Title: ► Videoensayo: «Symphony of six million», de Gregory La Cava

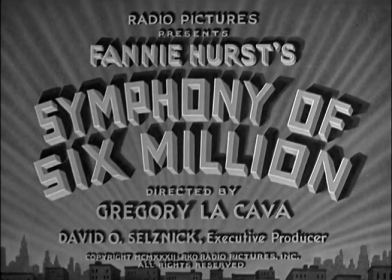0:05 Quizás sería buena idea comenzar el análisis partiendo de la construcción concreta del siguiente plano.
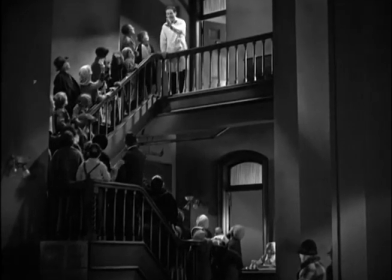0:11 Merece la pena detenerse en él, en tanto parece resumir visualmente las claves narrativas significantes principales de la película. En primer lugar, tenemos una división de altura remarcada por esa línea curva,
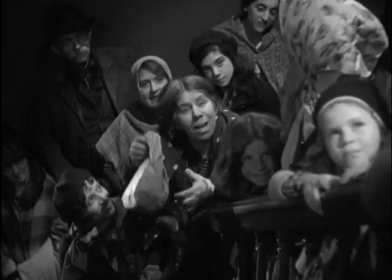0:23 esa suerte de serpiente humana que trepa por las escaleras y que desemboca en la figura del médico protagonista, Félix Clover.
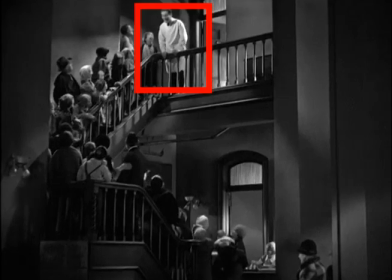0:30 La importancia de su figura está remarcada además por un punto concreto de iluminación frontal que hace resplandecer el blanco de su bata, subrayado además por la luz que emerge a su espalda de la puerta de la consulta abierta.
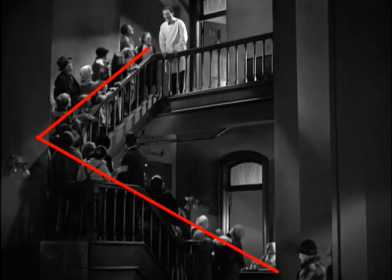0:41 La línea de la mirada del espectador está guiada inevitablemente hacia él, depositando sobre su posición en plano una especie de sugerencia casi mesiánica.
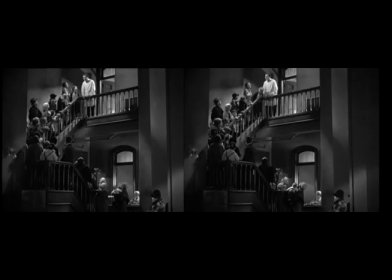0:50 Hay por lo tanto dos mundos, el inferior, del que emerge la masa,
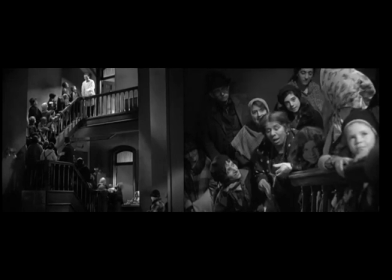0:54 la colección de desheredados que hacen cola implorando la atención médica de low cost, y el superior,
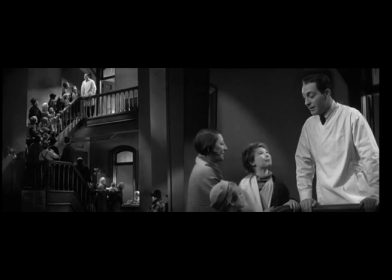1:00 representado en esa consulta iluminada, en ese cuerpo joven y guapo que consuela, sana y porta un cierto saber sobre la enfermedad.
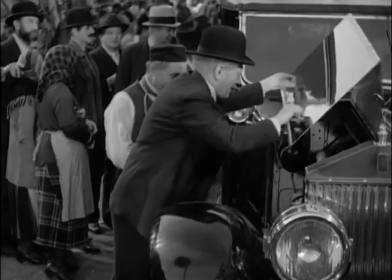1:08 Sin embargo, y pese a lo que podría sugerir una lectura rápida de la película,
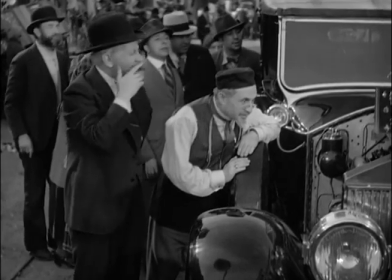1:12 lo que aquí está en juego no es la ascensión social, tema fundamental que se repite sistemáticamente en las narraciones,
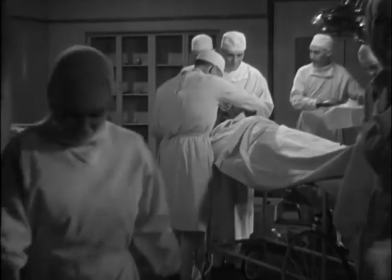1:18 especialmente en las musicales, de los años del pre-code, sino antes bien una suerte de ascensión ética que tiene más que ver con la presencia del otro,
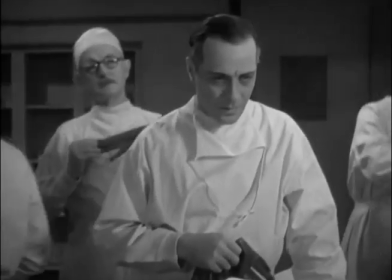1:27 del enfermo, del cuerpo que sufre, que con el número de ceros que desfilan en la cuenta corriente.
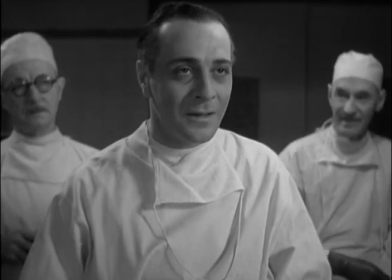1:32 Verán, lo paradójico de esta película es que aparentemente el protagonista consigue su objetivo en el primer punto de giro de la cinta.
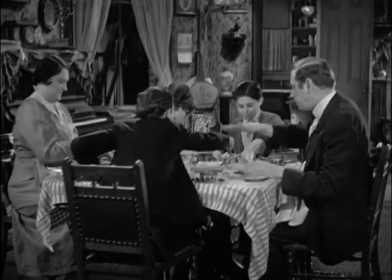1:40 Tenemos un primer acto fantástico en el que se muestran algunos detalles de su infancia con gran comicidad en lo que sería el barrio judío pobre tradicional de Nueva York y de pronto un genérico nos informa del buen rumbo de los acontecimientos.
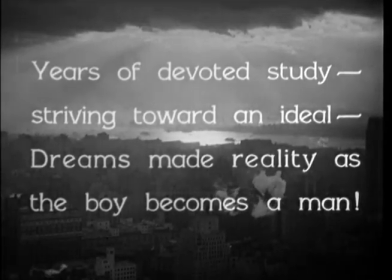1:53 El objetivo del pequeño Félix es convertirse en médico y en la teoría clásica de la construcción de
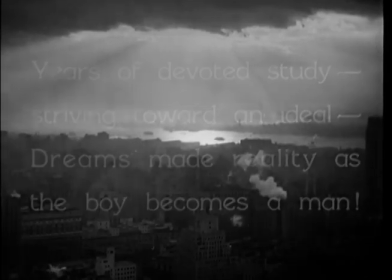1:58 guiones lo que se nos está informando es que aparentemente eso ya está ocurriendo o está a punto de ocurrir.
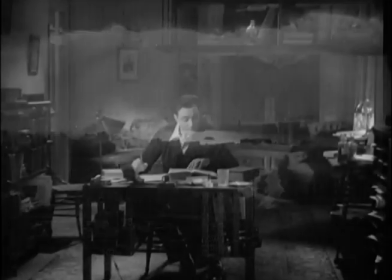2:04 El objetivo ha sido razonablemente alcanzado, sus estudios llegan a buen puerto,
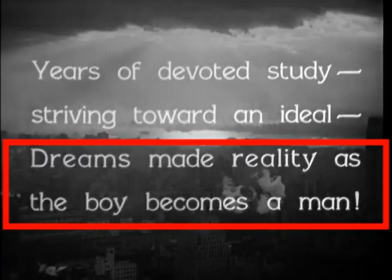2:08 es decir, la propia enunciación afirman un gesto de ingenua voluntad, los sueños se hacen realidad mientras el niño se convierte en hombre.
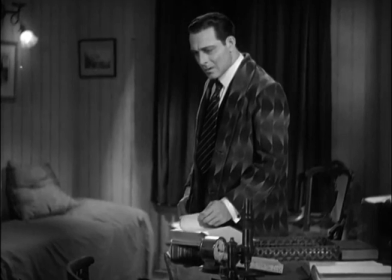2:15 Claro, aquí es donde empieza a desvelarse específicamente el peso narrativo de la película, su verdadera urgencia, es decir, que ese objetivo,
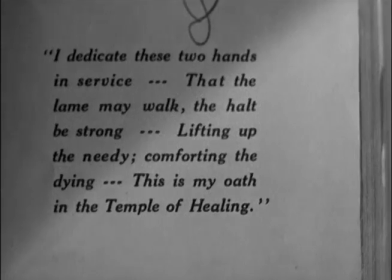2:23 es decir, el deseo del protagonista, en realidad no siempre es suficiente para poner en marcha los mecanismos concretos del relato cinematográfico.
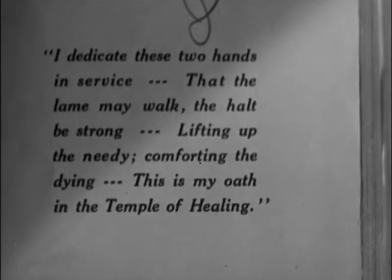2:31 Esto supone un bofetón, por ejemplo, en las teorías más tradicionales de la construcción de guiones como las de Maquis.
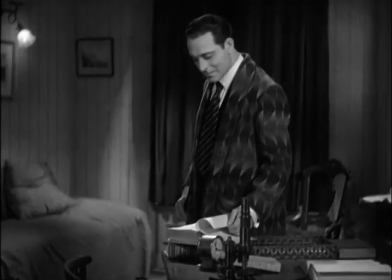2:37 Aquí lo que hace tan estimulante la construcción narrativa de la cinta es pensar que su protagonista literalmente
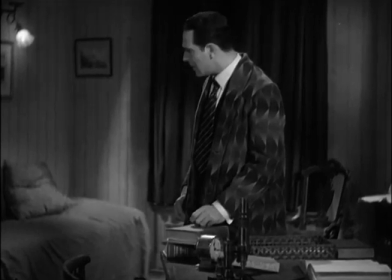2:44 tiene que hacerse cargo del peso de su propio deseo y que esto evidentemente no siempre resulta fácil.
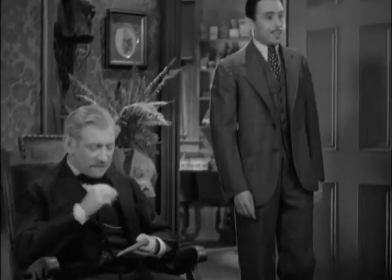2:51 De hecho, la cinta utiliza a los personajes más miserables que se pueda uno imaginar para dar voz al sentido común, que en este caso es el sentido de los comunes.
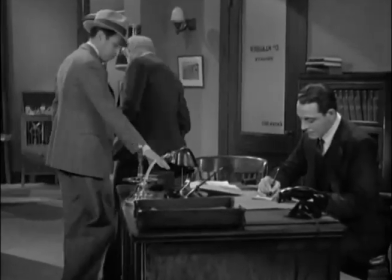3:00 El protagonista, después de tantos años y de tanto esfuerzo, se supone que debe rentabilizar ese esfuerzo, ganarse un buen dinero,
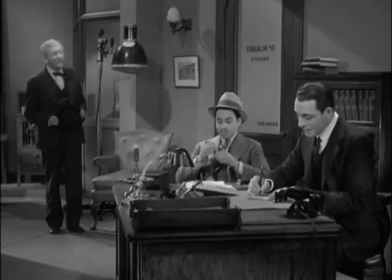3:06 mudarse a la parte alta de la ciudad y dedicarse a las pícaras y estomagantes neurosis de esas damas pudientes de Nueva York.
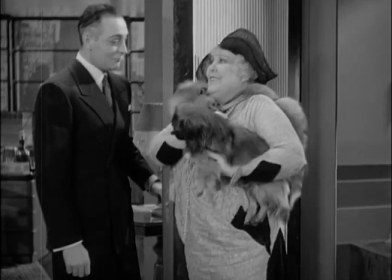3:13 Claro, es además un discurso paralelo con el que actualmente rige la lógica del diseño y juicio de programas universitarios, es decir,
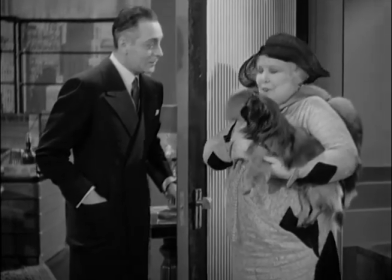3:21 lo que nuestros estudiantes deben estudiar debe servir para hacer caja, emprender, servir a los intereses de la empresa y ser muy práctico y muy cuantificable.
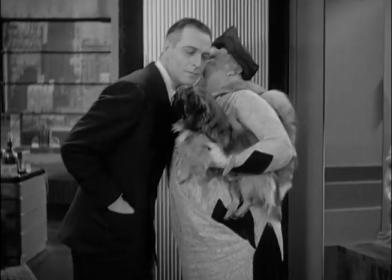3:30 Sentido común, queda dicho, pero en el que se atraviesa algo tan molesto y tan poco rentable como la propia responsabilidad ética o la capacidad del
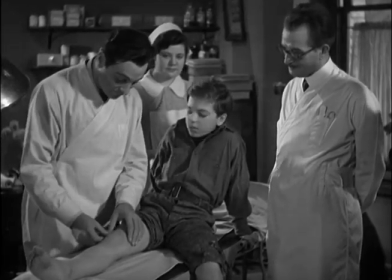3:39 sujeto para decidir hacer de su saber algo que no dependa exclusivamente de la remuneración económica inmediata.
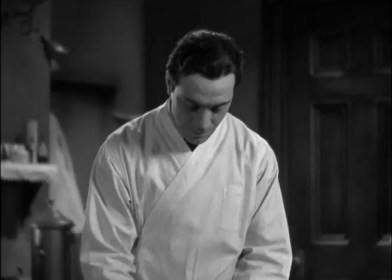3:46 Dicho todavía con más simplicidad, el drama de la película de la cava es que el objetivo del protagonista en
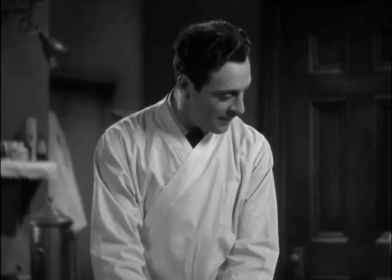3:54 realidad no responde ética y económicamente a la misma línea de dirección narrativa.
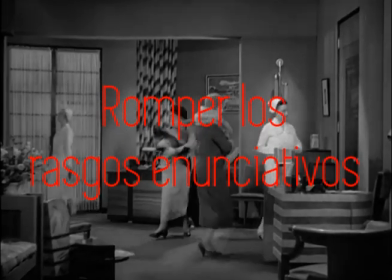4:00 Claro, para mostrar esto lo que más interesante es sin duda los recursos
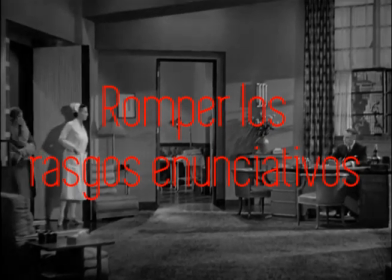4:05 visuales en los cuales el director despliega esta apuesta ideológica.